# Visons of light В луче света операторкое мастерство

Фотография — это цельный вид искусства, так же, как живопись, литература, музыка. Но кинематограф — это не индивидуальное искусство.
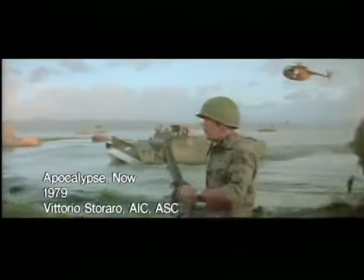(75:45)
Один человек здесь ничего не может добиться.
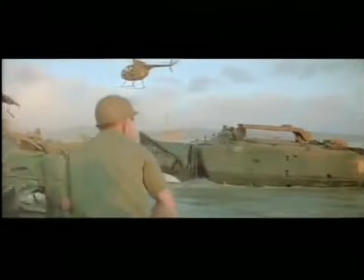(75:48)
Но, конечно, существует режиссер, как бы главный автор общего труда.
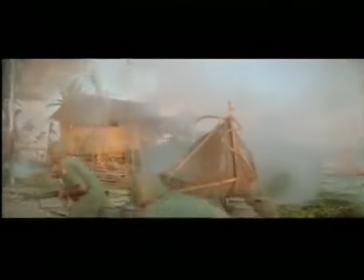(75:57)
Потому что когда несколько человек самовыражаются в одном произведении искусства, все могут пойти в разных направлениях.
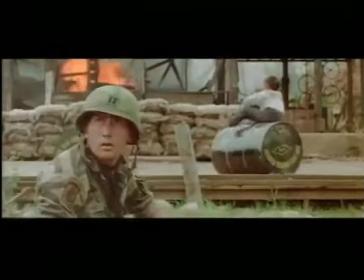(76:04)
Поэтому за автора сценария, за композитора, за оператора, за художника, за актеров кто-то должен нести общую
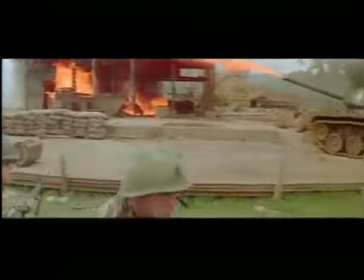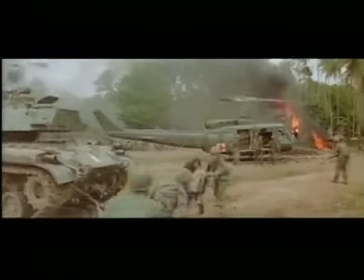(76:20)
ответственность. Апокалипсис наших дней был финальной главой чего-то. Не только потому, что это был самый длинный, самый далекий, самый тяжелый, самый дорогой, самый опасный из всех когда-либо снятых фильмов,
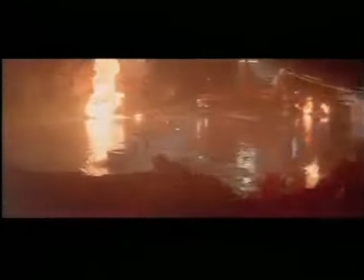(76:34)
но и самый
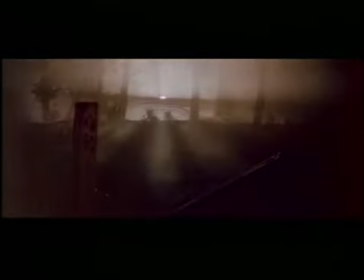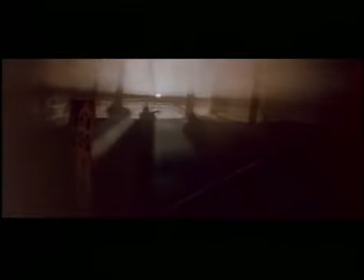(76:41)
эмоциональный. На первом этапе своей работы в кино я имел дело в основном со светом.
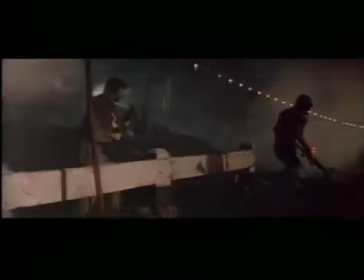(76:48)
Я изучал возможности, которые свет дает для самовыражения.
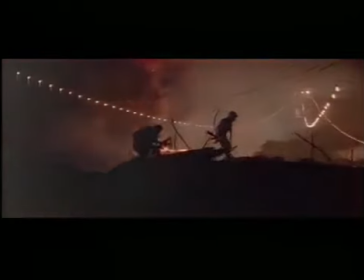(76:55)
Я старался показать на экране, в том числе и в этом фильме, самые разные варианты света, а у него есть удивительные варианты.
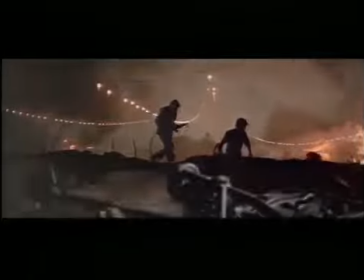(77:05)
Свет может быть очень резким и очень мягким, теплым и холодным, искусственным и естественным.
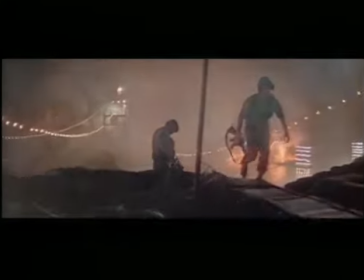(77:14)
И тут всегда возникают противоположности.
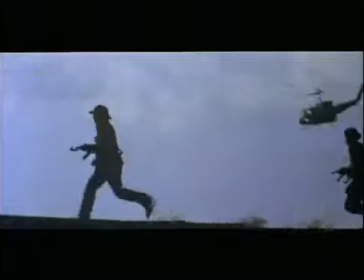(77:23)
Фрэнсис снимал «Апокалипсис наших дней» на Филиппинах.
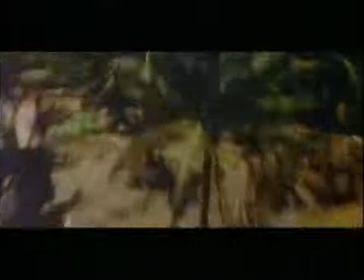(77:26)
Он позвонил мне и попросил, чтобы я приехал и был главным оператором второй съемочной группы.
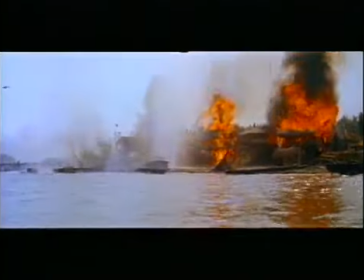(77:34)
Каждый раз, как я приезжал туда, я старался работать, помня об общем стиле того, что они снимают. Витторио все время подначивал меня, все время со мной шутил.
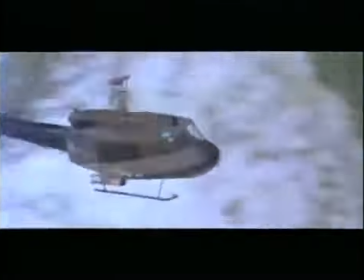(77:46)
Он говорил: «Стив, мы тут застряли с этими съемками, а ты берешь камеру, едешь и снимаешь великолепный материал.
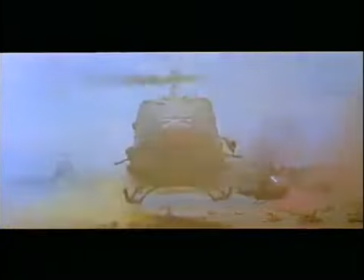(77:52)
Сделай что-нибудь чудесное здесь, подкинь нам какие-нибудь идеи». Он все время поощрял меня к тому, чтобы я делал то, что хочу.
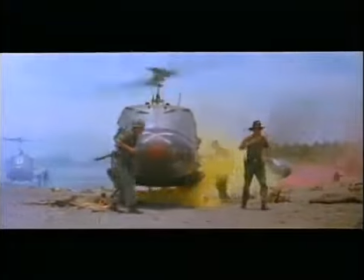(77:59)
И в то же время я чувствовал ответственность, потому что то, что снимал я, должно было без швов сливаться с тем, что снимает он. Я понял, как важно иногда бывает путешествовать, приехать в другую страну,
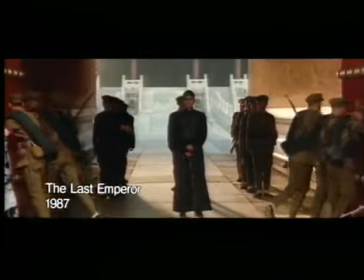(78:15)
пользоваться другим языком, попасть в другой кинематограф. Это своего рода взаимный обмен энергией.
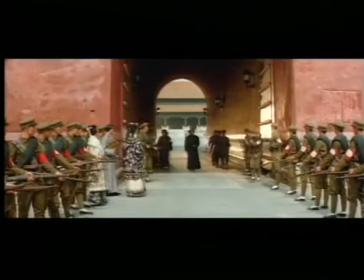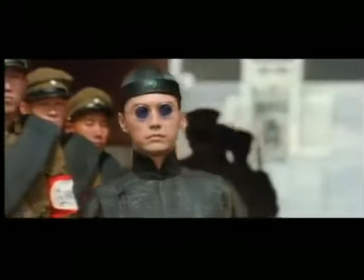(78:33)
В «Последнем императоре» мне интересна была возможность провести аналогию между жизнью и светом. Пуи совершает путь самопознания.
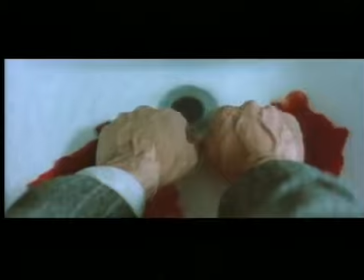(78:47)
И различным этапам этого пути соответствуют различные варианты света и различные цвета. Когда он перерезает себе вены, на экране впервые появляется красный цвет.
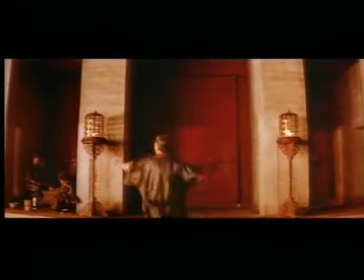(79:01)
Красный — это цвет начала, цвет нашего рождения.
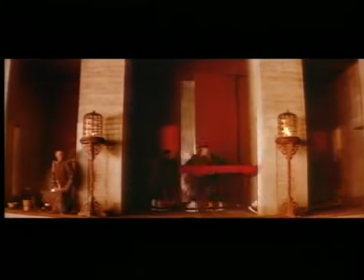(79:07)
И когда он видит свою кровь, он вспоминает, что родился императором.
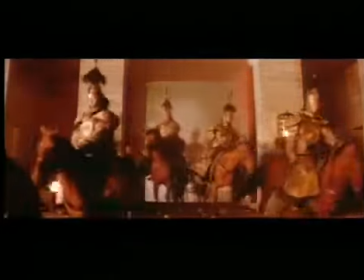(79:13)
Тут фильм переходит к сцене, где за ним приезжают люди с факелами.
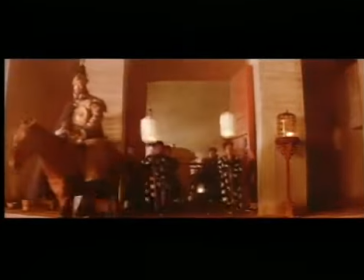(79:22)
Когда мы видим в фильме оранжевый цвет, это цвет семьи, цвет запретного города.
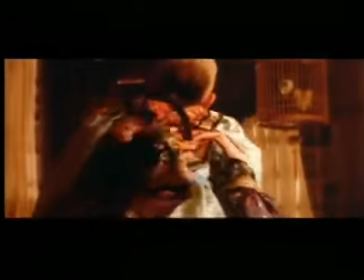(79:30)
И я использовал весь свет в этой сцене, чтобы создать ощущение семейного тепла, материнского объятия.